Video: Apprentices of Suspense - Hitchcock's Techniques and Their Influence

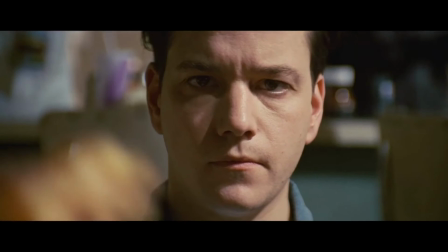289s This is the story. The briefcase doesn't matter.
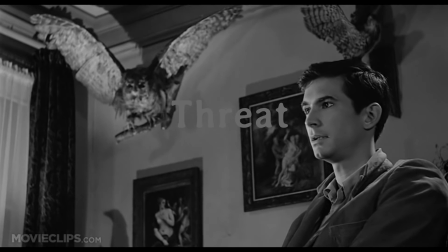293s
One of Hitchcock's greatest ways of creating suspense is by showing a clear threat, but drawing out on it. Similar to shown earlier in Jaws with the lengthy scene of the shark swimming, Hitchcock has influenced many other directors to do the same.
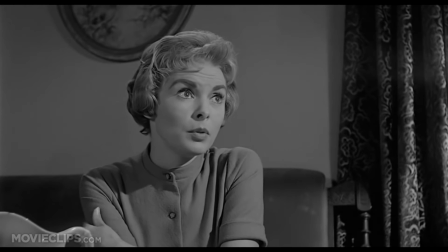306s
Once again, Hitchcock uses this technique in his movie Psycho.
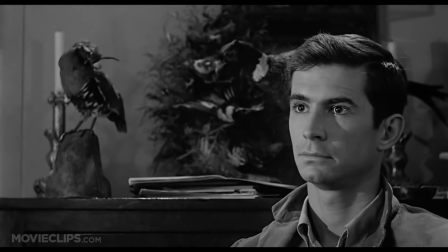310s
Though at the time the threat of Norman is unclear, Hitchcock creates extreme suspense in the conversation between Marion and Norman during their dinner.
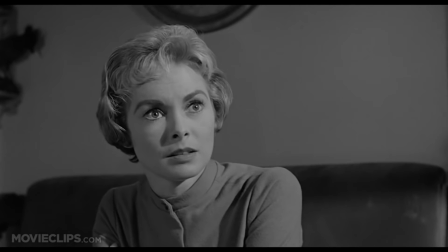317s
Slowly, over the time, the viewers and Marion grow eerie of Norman and want to leave.
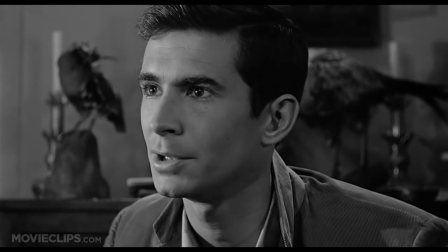322s
It isn't that he has done anything bad, it is just the way he presents himself. The audience knows something is wrong, and that they know that something is going to happen.
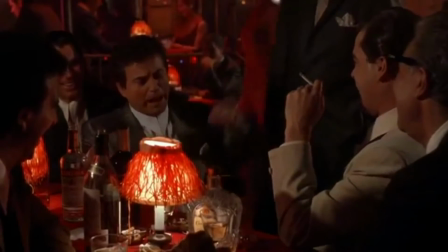332s
Martin Scorsese uses this technique in Goodfellas. In one scene, Henry, Tommy, and many others are having a conversation at Henry's bar.
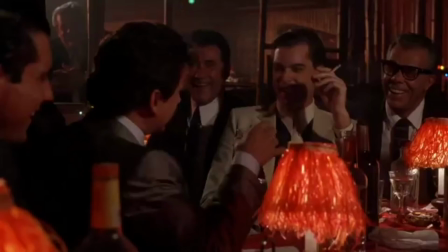339s
But then this happens.
You're really funny.
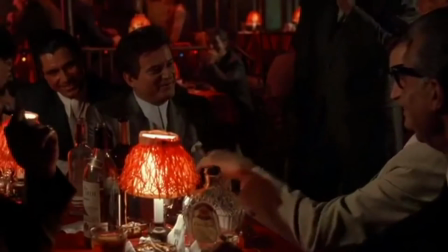345s Really funny. What do you mean I'm funny? It's funny, you know.
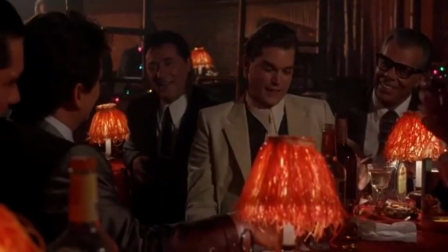351s It's a good story. It's funny. You're a funny guy. What do you mean?
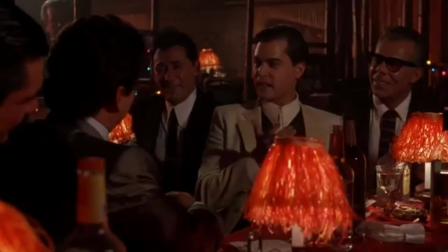356s You mean the way I talk? What? It's just, you know, you're just funny.
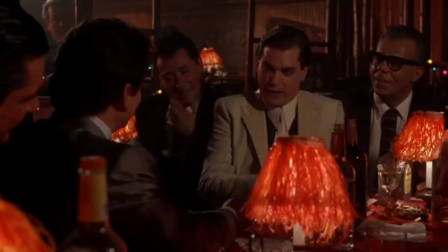361s It's, you know, the way you tell the story and everything. Funny how?
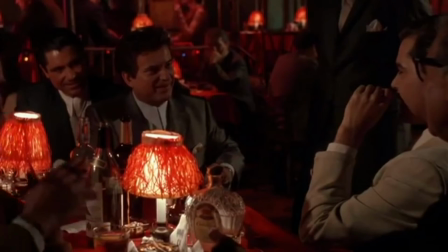366s I mean, what's funny about it? Tommy, no, you got it all wrong. Oh, Anthony.
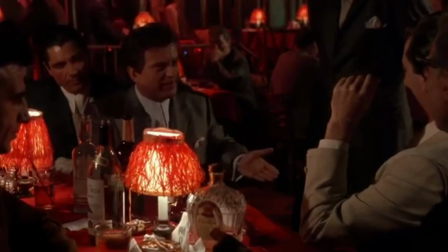371s He's a big boy. He knows what he said. What'd you say? You're right. Funny how? What?
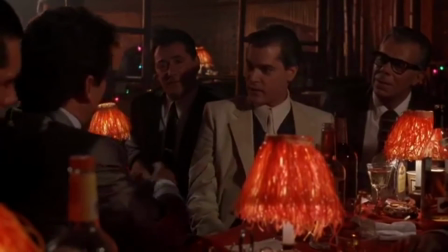377s Just, you know, you're funny. You mean, So? well, let me understand this, because maybe it's me, I'm a little fucked up, maybe.
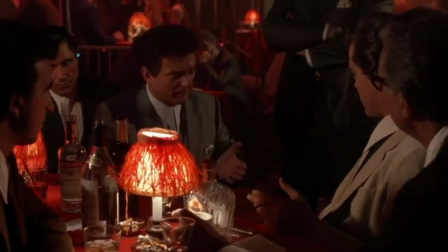384s But I'm funny how? I mean, funny like I'm a clown, I amuse you. I make you laugh. I'm here to fucking amuse you. What do you mean funny? Funny how? How am I funny?
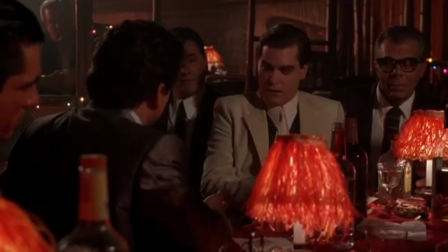395s No, just, you know how you tell the story. What? No, I don't know.
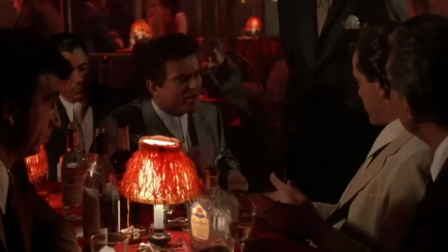401s You said it. How do I know? You said I'm funny. How the fuck am I funny? What the fuck is so funny about me? Tell me. Tell me what's funny.
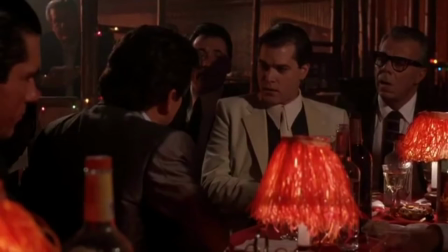413s
Along with Henry, the audience grows in unease. They've seen what Tommy is capable of, and that he doesn't need much to push his buttons. They grow in fear for Henry because of his present threat. But then the suspense is broken.
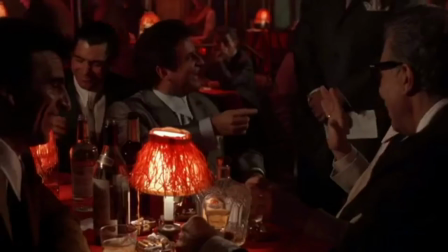431s Get the fuck out of here, Tommy. You motherfucker! I almost had him!
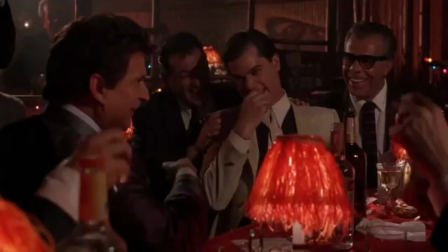437s You stuttering prick, yeah.
The audience wipes the sweat off their brows, knowing what could have happened.
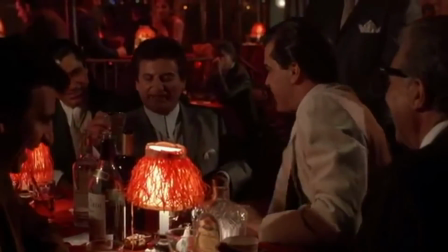442s
This isn't the only scene created in a restaurant with a clear threat that grows tension.
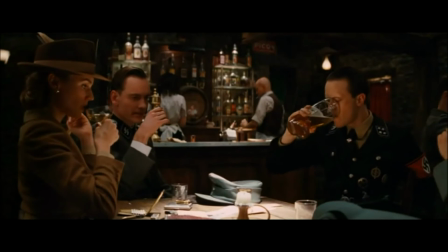446s
Once again, Tarantino uses Hitchcock's techniques, this time in Inglourious Bastards.
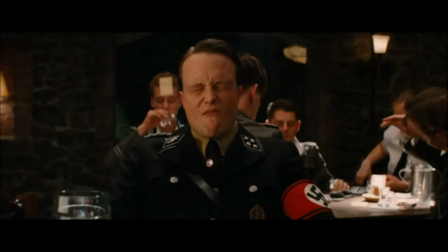451s
The tavern scene is by far the longest scene in the movie, and that is because Tarantino uses this time to show a clear, growing threat by the Nazi soldier.
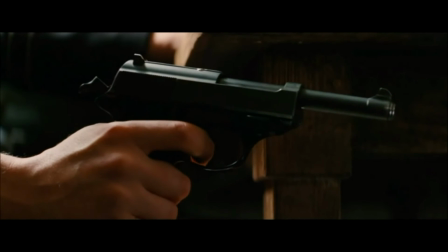459s
At any time, the bastards could break character and be found out. The bastards know this, and more importantly, the audience knows this.
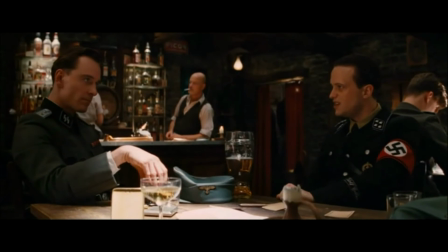465s
Any mistake, small or large, could blow their cover. The audience continues to watch in agony, and then the mistake happens.
Warum richten Sie Ihre Warte auf meine Hoden? Weil Sie sich eben verraten haben.
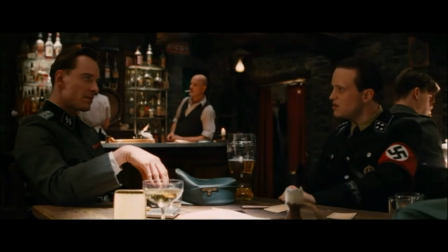480s Hauptsturmführer. Sie sind so deutsch wie dieser Scotch.
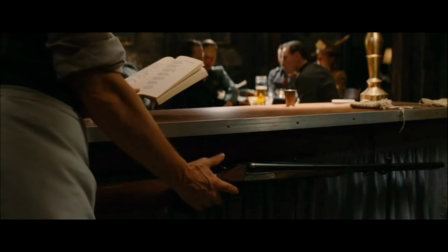486s
The Nazis notices Lieutenant Hitchcock's mistake, and anticipated chaos erupts.
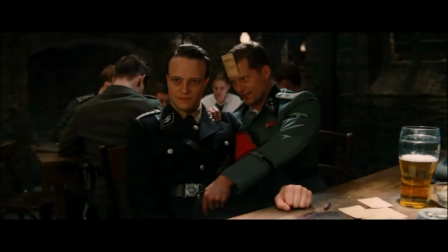493s Yeah, auf Wiedersehen to your Nazi boss.
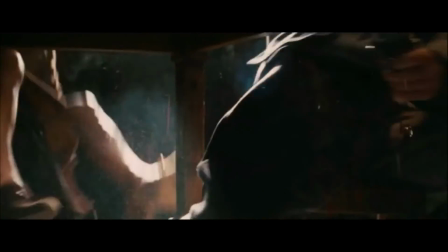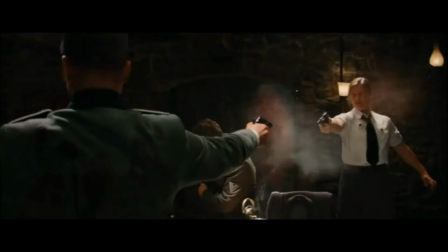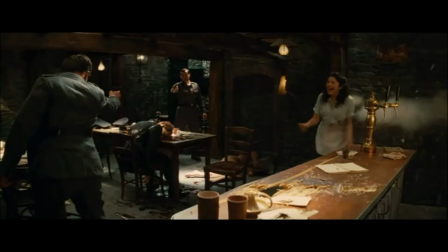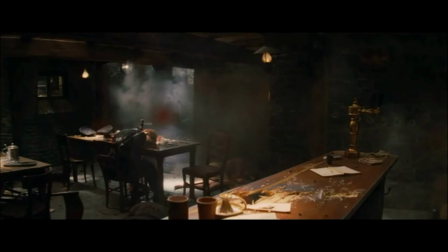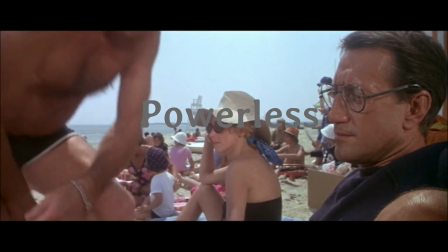516s
Going back to Jaws, Spielberg uses Hitchcock's next approach to suspense.
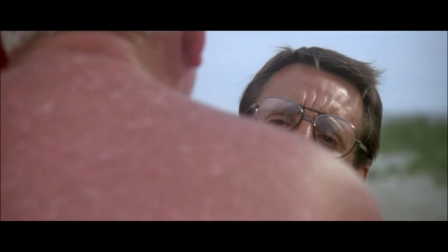521s
He has both the audience and Brody watch without being able to do anything.
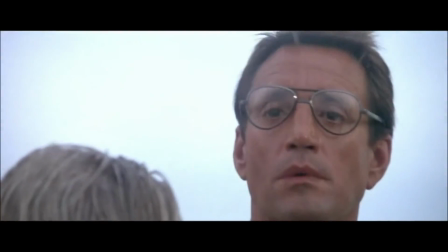525s In front of the house, I can't get down to the office, and that garbage truck next to the office has got to be moved.
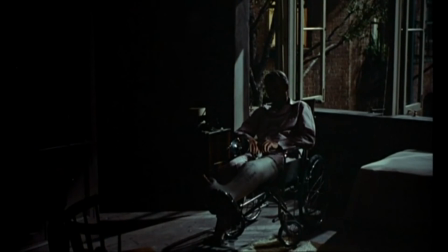532s So what I need is a red zone.
Hitchcock creates this feeling of being powerless throughout the whole of Rear Window.